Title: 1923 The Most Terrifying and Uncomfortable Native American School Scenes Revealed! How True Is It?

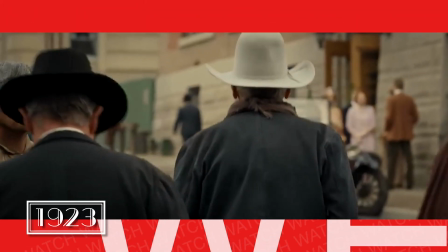stealing grass. Man doesn't own the grass.
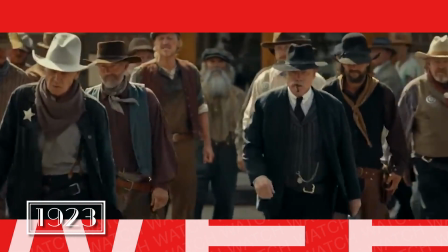The mountains own the grass. God owns the grass.
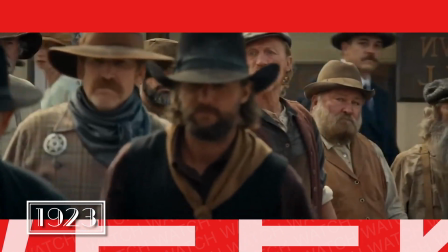And you're no God, Jacob Dutton!
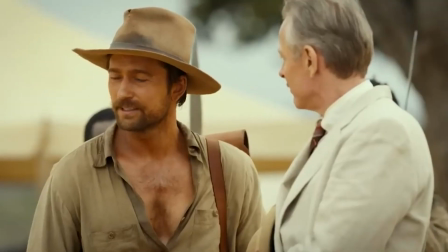In the new Paramount Plus series 1923, we see actors bring history to life, giving us a glimpse of what the world was like 100 years ago.
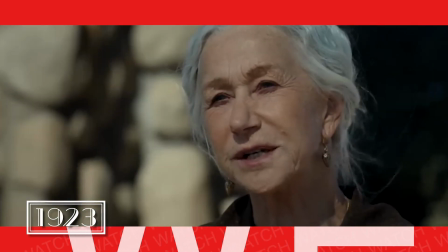This is the Yellowstone, and you have no rights here.
The show, serving as a prequel to hit series Yellowstone,
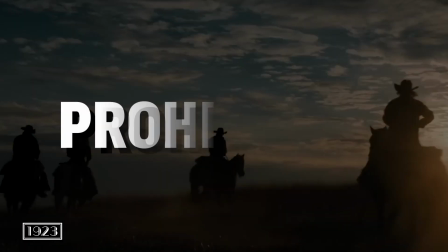follows the Dutton family as they face the historic challenges of prohibition, drought, economic downturn, and more.
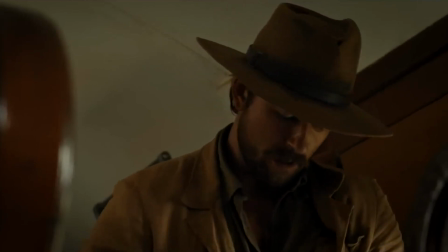Through its first 3 episodes, the show has reeled in audiences with its intense scenes, remarkable storytelling, and gripping action.
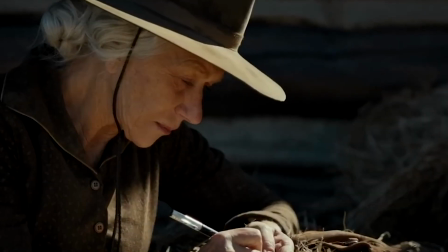To make a show as intricate and compelling as 1923, there has to be a lot going on that we don't see.
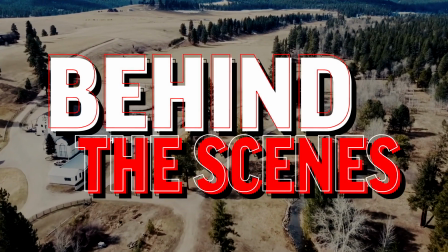In this video, we are going to go behind the scenes to give you a picture of how 1923 is brought together,
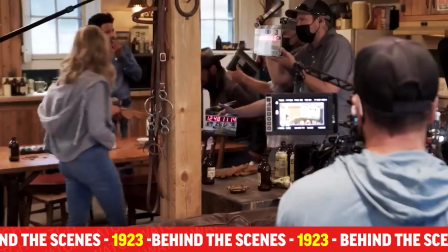from how the scenes are created to special insights from the actors themselves.
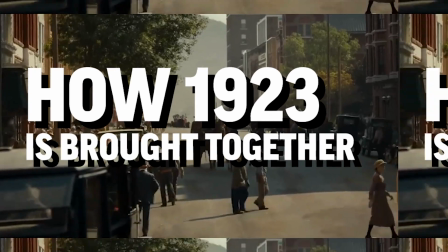So let's jump into some of the behind-the-scenes insights that bring this story to life, starting with number 1.
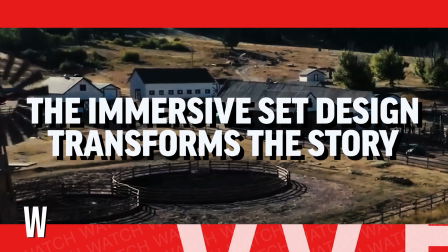The immersive set design transforms the story.
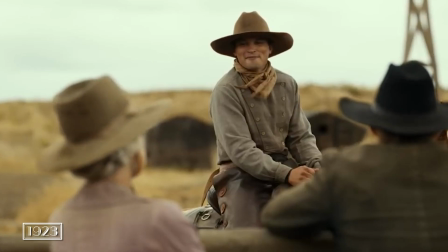When watching 1923, you may forget that you are watching a show that is filmed in 2022 and not 100 years ago.
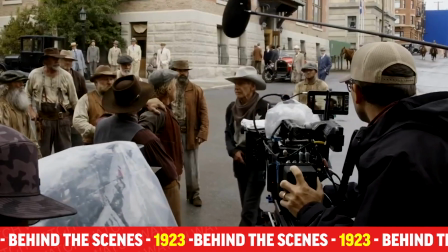On the screen, we see the history come together, but behind the scenes, there is so much going on that we don't know about.
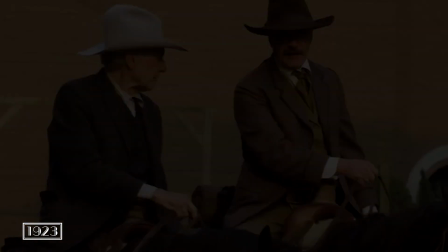The show does an incredible job of immersing us in the time period, largely because of the attention to detail put into the set design.
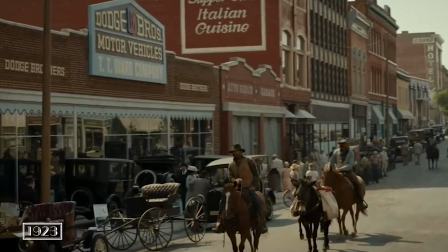In every scene, we see elements of the 1920s, from the classic cars to the wardrobes of the actors in the background of each scene.
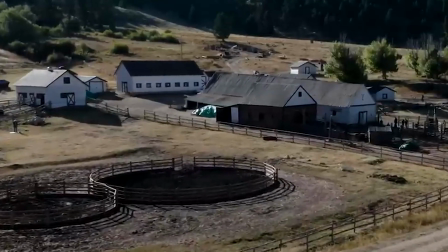The team behind the show created unique storefronts, vendors, signs, and even their own props.
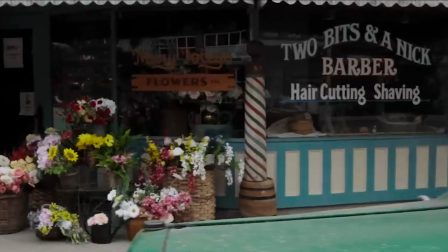A dedicated prop master on the team worked to create items from gun belts to saddles that fit the time period.
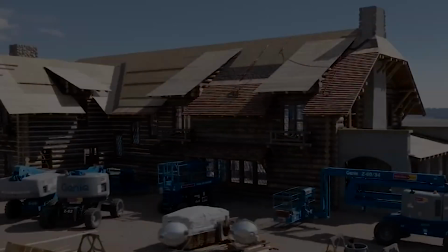The staff even went as far as to construct the entire Dutton Lodge in the show to make sure everything was realistic, down to the final detail.
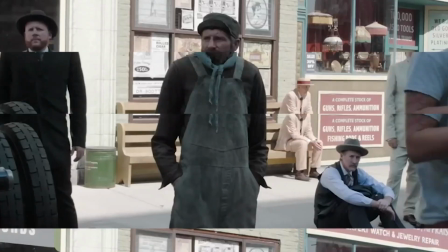The show created the atmosphere of the 20 seconds to the point where the actors felt like they were in the 1920s themselves.
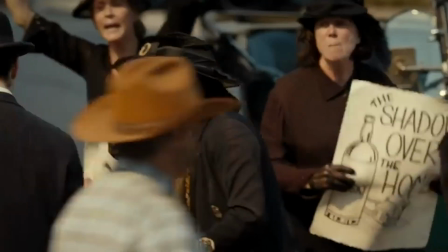Altogether, 1923 is so successful at immersing us in the times because the entire set is developed to recreate them. It just feels so real. It just feels like you're then getting to react as opposed to having to come up with something and fake it. And even the clothes, as soon as you slip those on, everything is so authentic. It helps a lot. So it's really fun to get to do that and to learn about your past while you get to work too.
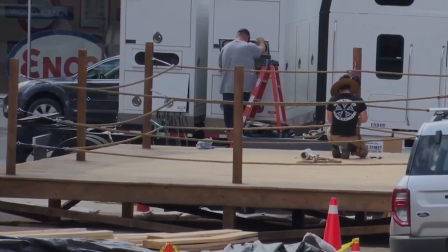The detail put into the set ultimately makes the show feel authentic and undeniable in its presentation of the time period.
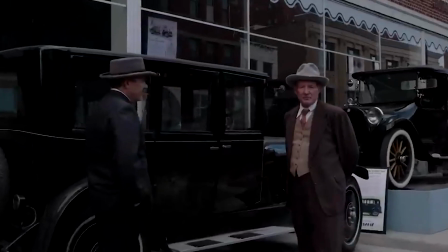All of this helps to recreate the incredible history behind the show and make the storytelling even more powerful.
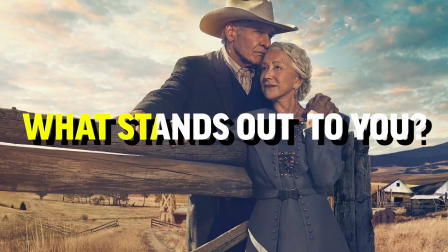Have you noticed this in the show? What stands out from the set to you? Let us know in the comments.
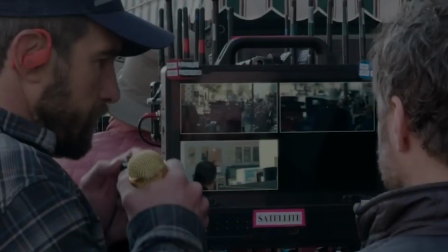The set design is just one aspect of how 1923 brings us into the historical world.
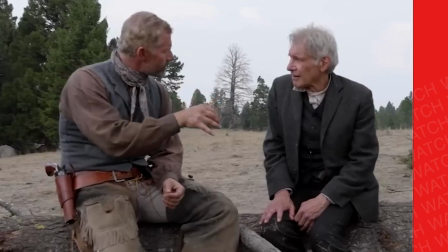Insight number 2 plays an important part also. The stunning cinematography expands our view.
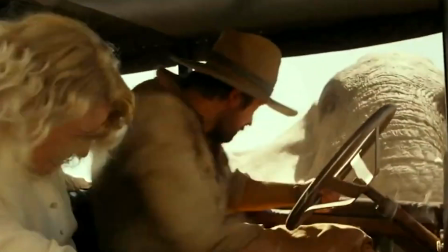When we watch 1923, we can't help but become invested in the show thanks to the vivid imagery and stunning shots across the various scenes.
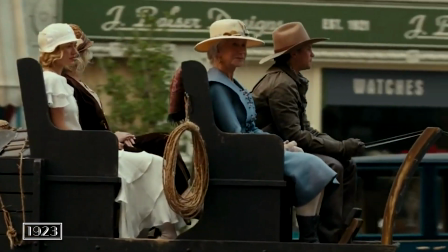The incredible cinematography behind 1923 is brought together largely by the careful production of the show.
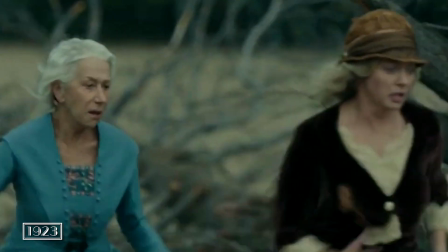Even the actors themselves were impressed by the work of director and executive producer Ben Richardson. Ben is such an artist. He is a fantastic director in so many ways.
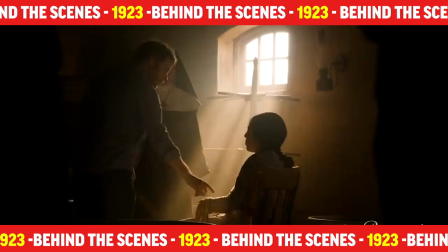He's so tender about everything he does. He shows up to work really wanting to create art.
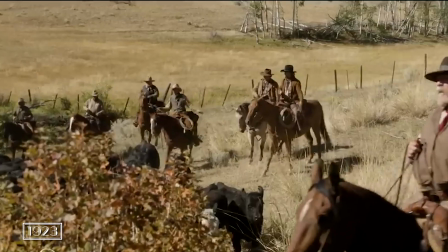Pulling off the intense action shots we see in the show is not easy, especially with so many moving parts.
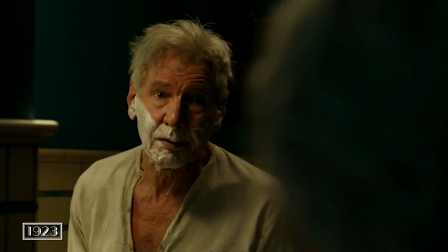However, one of the reasons 1923 handles the task so well is that Richardson uses 5 to 6 cameras for each scene.
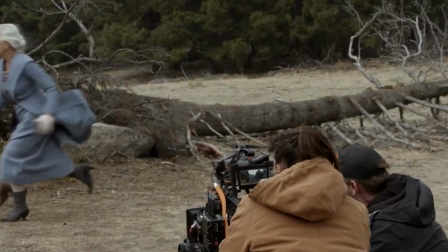Using this many cameras helps provide extra life to each scene by capturing different angles of each moment and helping the viewer to feel like they are there with the actors.
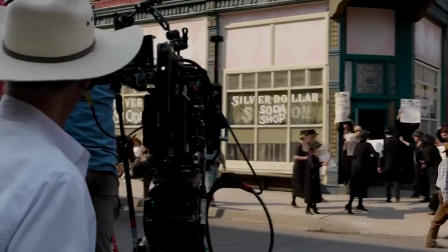The number of cameras also help to make the filming process quicker and provide more footage to work from.
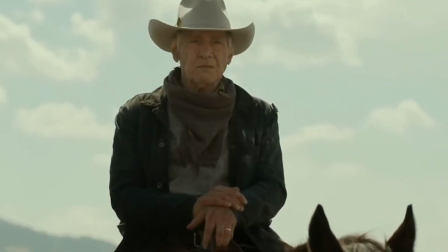The actors also credit the director for how he managed the actors playing their parts in the scenes.
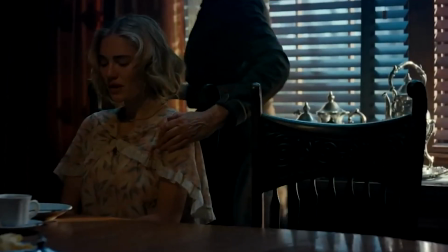The actors discuss how they felt free to make decisions while receiving effective feedback that allowed them to make their scenes better.
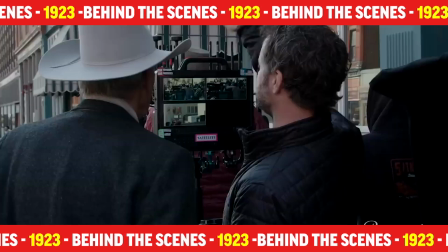He makes you feel free to make bold decisions, and he doesn't judge you for them. But he's also a perfectionist, so he's always honest about what he thinks about your...